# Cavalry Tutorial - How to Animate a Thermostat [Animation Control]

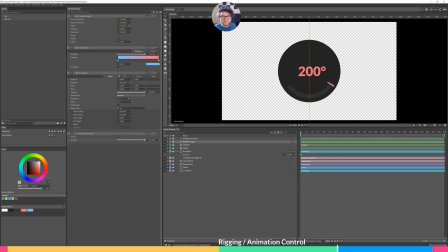[8:22]
Go to 100, that's 200. So let's animate this thing. Go to 0, make sure you're on frame 0. Click the keyframe button. We'll go to frame 20 and increase that to 100.
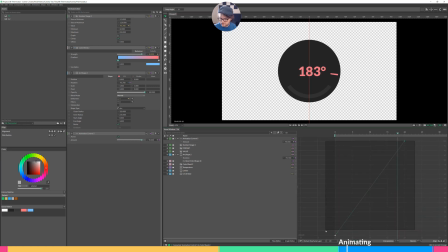[8:36]
And then let's go to our graph editor, add a little bit of interpolation. I don't think it needs to be too extreme. That feels pretty nice. Maybe give it a little more easing at the end.
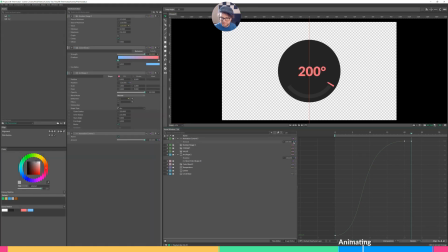[8:59]
Beautiful. And then we'll give it a couple of frames, add another keyframe, and then go forward maybe 6 frames or so. And we'll move this down to 90. But we've got a little bit of overshoot, and then it corrects itself back to what it wants to be.
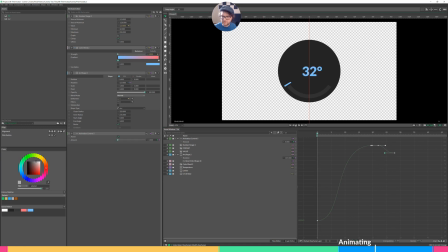[9:17]
Let's see, make this just a little less extreme here. Let's play it back, see how it looks. Cool. Now, when it moves really quickly like this, so motion blur can add a lot of like movement and energy, but I'm more interested in adding a smear.
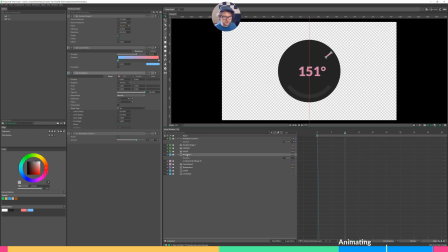[9:33]
I'll show you what I mean by a smear. We'll go to the middle of our animation, open up our arc shape, solo that, change the start angle to go negative. You'll see that our stroke becomes a lot broader. So what I want to do is halfway through the animation, I want it to go to maybe negative 20.
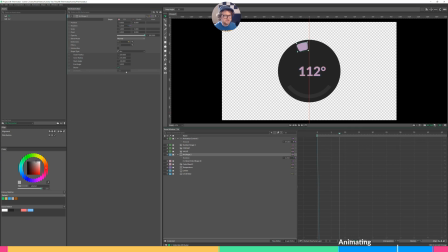[9:52]
We'll go a little bit before the middle of the animation and set a keyframe. For our start angle, set the start angle to 0, and then go to 20 and set that start angle to zero again.
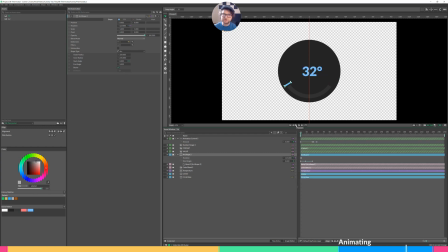[10:04]
If you play this, you'll see that we get the effect of motion blur with having a different aesthetic.
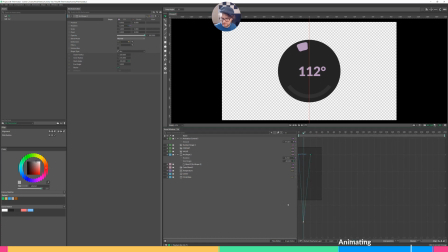[10:11]
It's not quite there. So I'll go into the graph editor, add a little bit of interpolation, and then increase the end just a smidge.
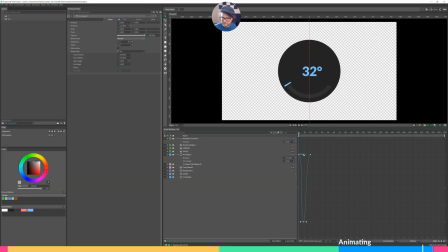[10:30]
We'll increase the end and the beginning. Nice thing is you can select both keyframes, and when you move one, Cavalry's smart enough to mirror the movement of the other keyframe's handle.
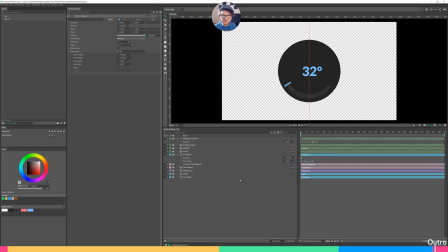[10:46]
So there we have it. We have a dial animation with a single animation control that's controlling the color and the numbers, and then we just animate the start angle of our arc shape to give us that smear effect. But thank you very much for joining me with this tutorial. If you have any questions or comments or anything, please drop a comment below.
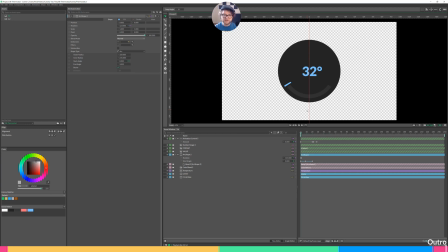[11:04]
Subscribe if you want to see more tutorials and videos like this, and I'll see you next time. Thank you.